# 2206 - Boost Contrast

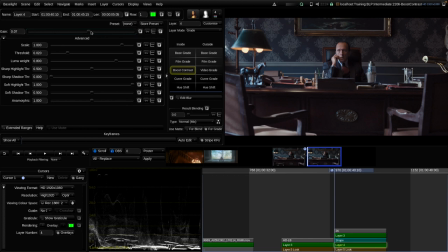And so now we're boosting up the contrast here in the center for him. Maybe something like this, lowering the highlight sharpening threshold a bit, so we don't want to overdo his face.
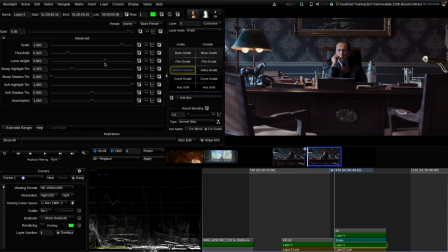Saturation wise, I think it looks good. And what I always enjoy doing is working on both sides of the shape. So now we added boost contrast for the inside, but let's also reduce the effect on the outside. So now I go to the outside and I lower the gain,
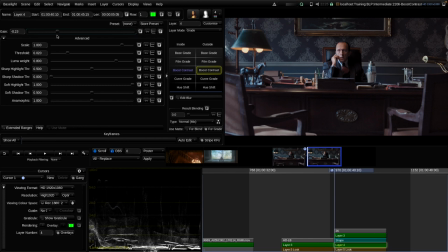because I think that's usually a good technique to work on both sides simultaneously of a shape or of a key, etc. So yeah, maybe I could do all the way again. Let's do the soft shadow threshold here also.
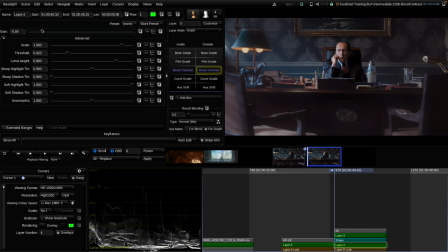And then, yeah, maybe let's lower the effect a little bit on the outside. So now I'm bypassing only the outside effect. Yeah, that has a nice softening effect.
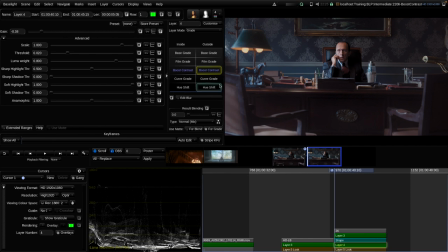And so now if we see the net result before after of the whole layer with both boost contrast tools, we have that really strong effect here of directing the eye to the center of the frame.
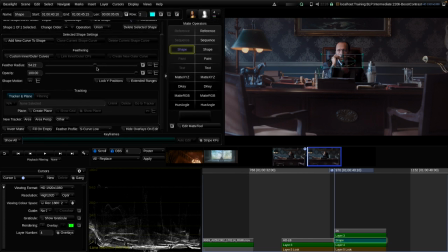So maybe it's still a little bit obvious, so I might reshape that thing here and add even a little bit more of feather and reduce the boost amount a little bit in the center.
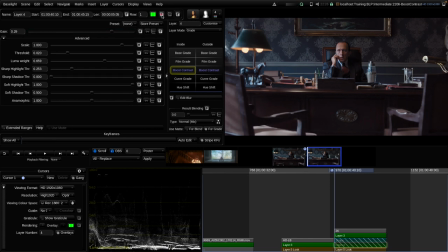So now let's see again, before, after. Yeah. So that's also a general technique, not only for boost contrast, that I'm often doing in my projects. The last thing I want to show is another warning about things that can go wrong.
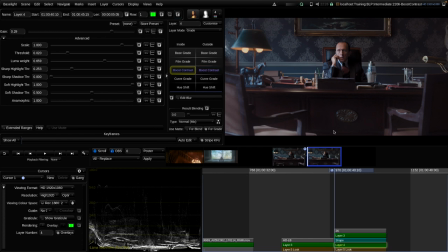So let's say you have to deliver to different resolutions, or you're grading in one resolution, for example, in HD or 2K on your monitor or projector, but you will render the final result in 4K or Ultra HD.
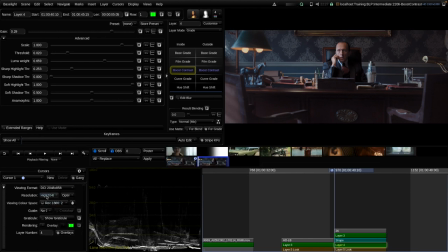So let's simulate, for example, a 2K projector here during grading. And now I do a second cursor, and now we're rendering to 4K scope.
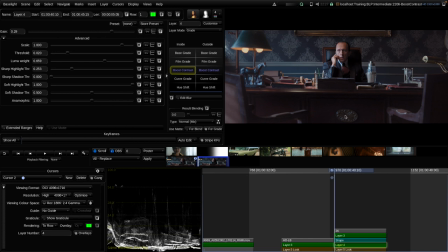And what you will see is when I quickly flip between both cursors, you can see there's a slight difference between both images. And sometimes you will barely notice that with boost contrast. Sometimes it will be stronger than this effect. So it's really hard to predict. But in many cases, it's not really noticeable, or in most cases.
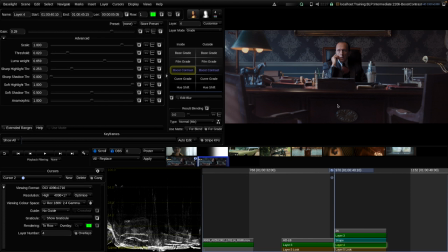But there are shots where you will definitely see a difference. And this is something that can't be avoided with the boost contrast tool. And so what's the way to deal with these kind of effects? In these cases, what you should do is you should then go into the scene settings
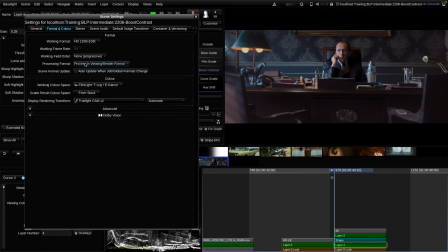and then format and color, and then select process in working format. So this is also a more an advanced setting. What this is basically doing is it is always processing the stack in the working format.
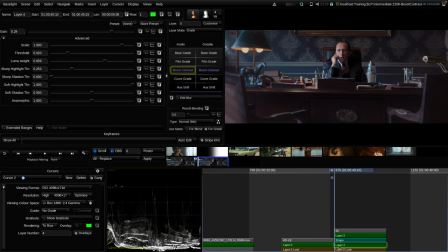So in our case, it will always process all of the operators in HD resolution. And so it would not make sense now to render a 4K version of that timeline. But if our scene would be 4K, then we could render 4K and HD from the same scene.
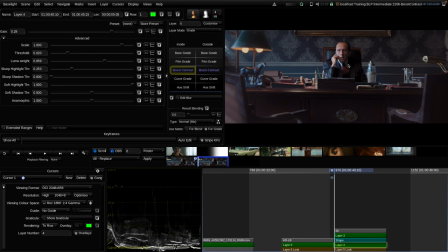And now if I flip between two cursors, we can see we have identical results. So when you need to deliver different resolutions and you like to use boost contrast regularly, I would recommend considering that option just to be safe.
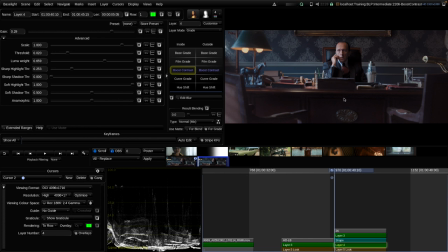All right, that wraps up what I have prepared for boost contrast. Yeah, there are two more things that I wanted to mention regarding boost contrast.